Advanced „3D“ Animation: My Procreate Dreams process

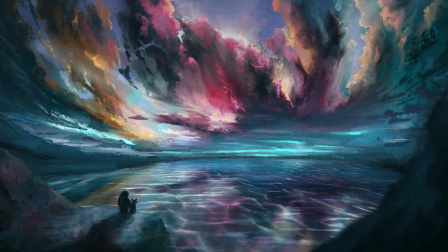(0:22)
Hello and welcome. My initial plan was to do a breakdown for the animated clip you just watched, but while I was writing the script and recording the footage,
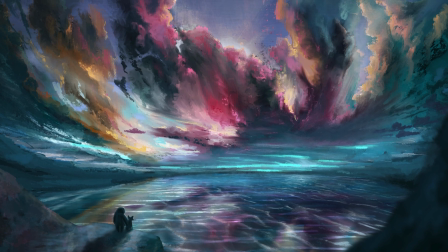(0:31)
I realized there is no way of doing a concise and easy-to-follow
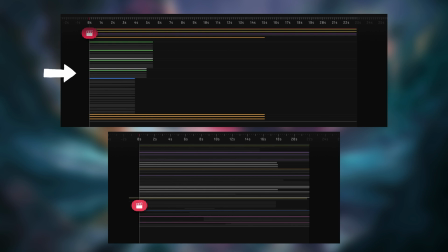(0:36)
tutorial with two scenes consisting of probably over a hundred layer tracks.
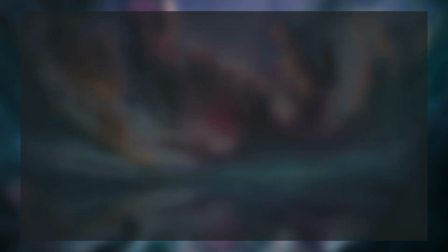(0:40)
So what I'm doing instead is giving you a brief overview of how I pulled this together,
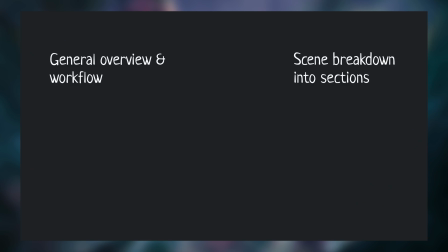(0:46)
– breaking the scene down into sections – and at the end of the video, you will have several options to choose from and decide for which section you would like to see a tutorial first.
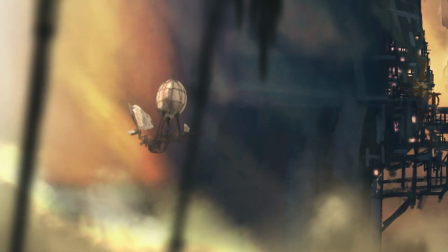(0:57)
Let's get right into it. People familiar with this channel might remember this clip from an earlier video.
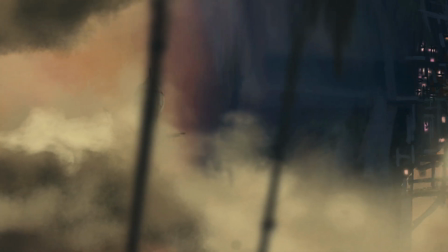(1:03)
My idea was to add a shot at the beginning, to make it look like the viewer or camera is positioned in an airship, flying through the clouds as well.
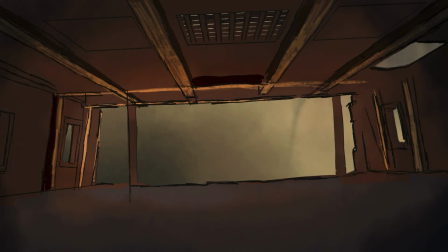(1:13)
So the very first thing I do whenever I have a new idea is a very rough sketch of what I have in mind and take this sketch into dreams to test it out.
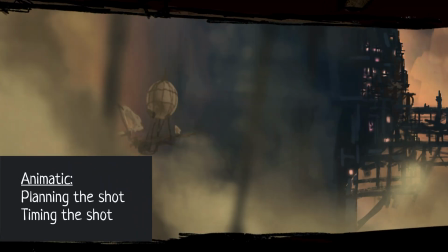(1:22)
This is called making an animatic. An animatic is the precursor to the final animation and is a key part of the planning process.
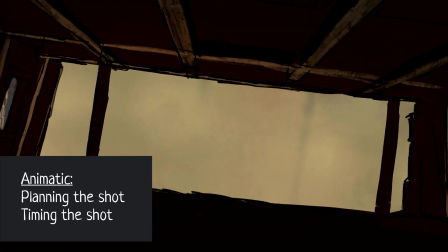(1:31)
In an animatic,
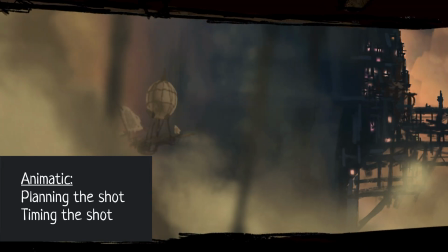(1:32)
you can play with the timing and overall composition without putting too much time and effort into your assets and later having to scrap them.
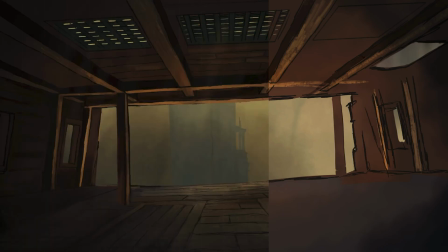(1:41)
It's only after I am happy with the result of my animatic that I start spending endless hours of time, adding all the details.
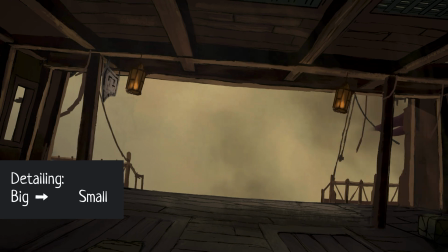(1:49)
My general rule with detailing is always starting with the big details, ending with the small.
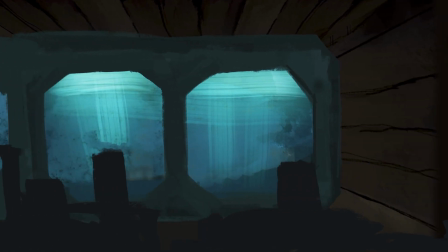(1:56)
After finishing the shot, I wanted to add another one with the camera sitting inside a transportation box in the airship's cargo area. So same process. Rough animatic to work out the general look and timing, then adding all the details.
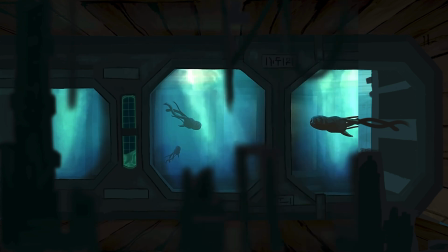(2:11)
While I am detailing,
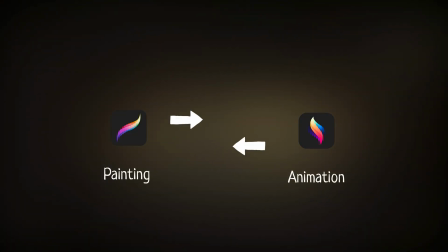(2:12)
I iterate a lot and jump back and forth between painting assets in Classic Procreate and testing the animation part in Procreate Dreams.
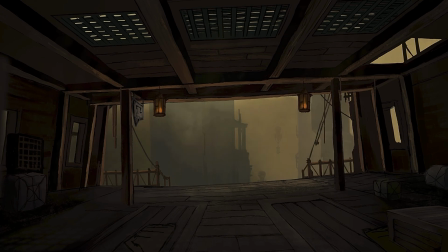(2:20)
There is nothing worse than painting something for hours and having to redo it because the animation part isn't working out.
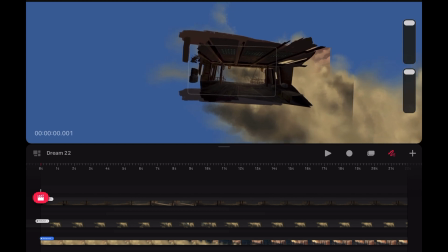(2:28)
To better visualise the general process, let's take a look at the scene zoomed out a little, with everything off-screen visible.
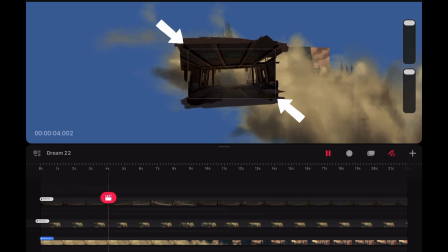(2:35)
The airship in the foreground is scaled, warped, and distorted in several ways to get that fake 3D look,
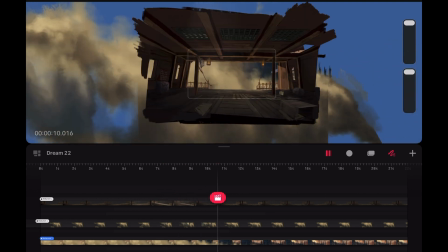(2:42)
while also being rotated to create sense of motion as if following a curved path to the right.
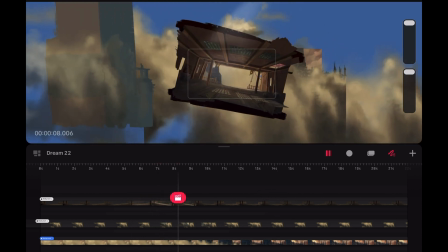(2:48)
The lights and shadows are animated with masks and keyframe animation to match the general motion of the scene. The same is done for all the other details, like the ropes, lamps, and flags.
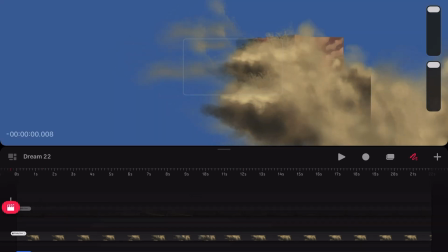(3:01)
Hear the scene once more, but with the foreground hidden.
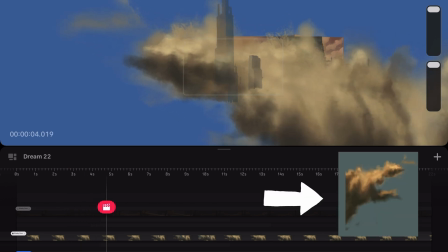(3:05)
As you can see, in the background is just one single cloud texture, duplicated, rotated, and scaled.
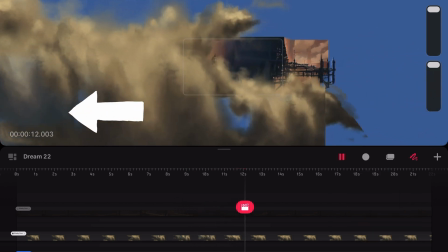(3:13)
The recycled cloud textures are all moved to the left to emphasize the airship's movement to the right.
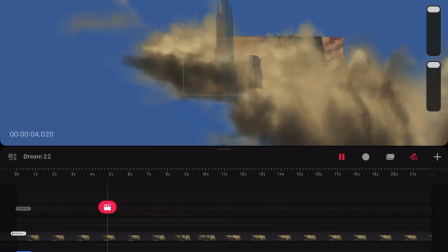(3:20)
The towers are also used to enhance the feeling of forward motion and taking a turn to the right.
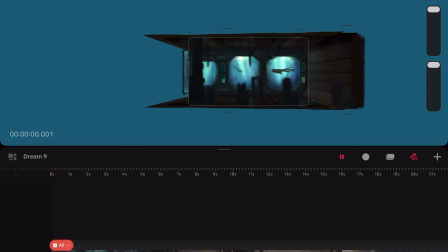(3:27)
For the shot inside the box, I rendered my previous shots into a movie and imported them into a new scene.
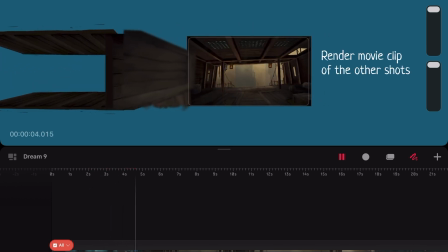(3:34)
Once again,
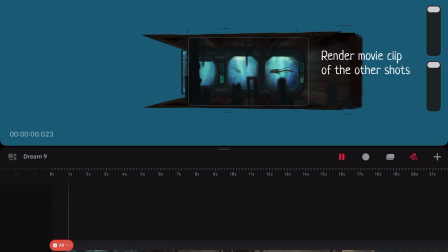(3:35)
I used different techniques to create a fake 3D feeling with parallax motion and add the details on the water tank and the creatures inside the tank.
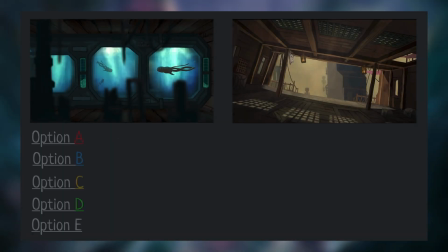(3:44)
And now, it's your turn to let me know in the comments on which technique you would like to see an in-depth tutorial first. Option A. I want to learn how to animate the squid-like creatures in the water tank. Option B, I want to learn about the advanced fake 3D techniques used for the box, the airship, and the towers.
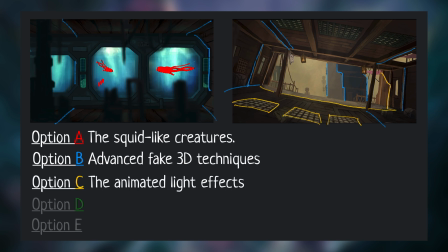(4:05)
Option C, I want to learn how to do the animated light effects. Option D, I want to learn how to do all the little props and details, like the ropes, flags, and water filters. Option E, all of the above ASAP. C. In case you are interested in one or more of these options,
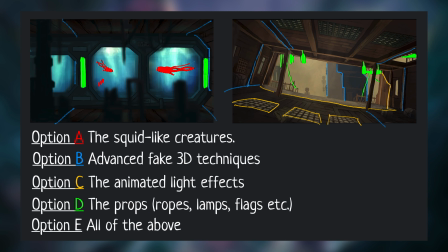(4:24)
just write option X or Y in the comments and I will do an in-depth tutorial, starting with the option that gets the most votes.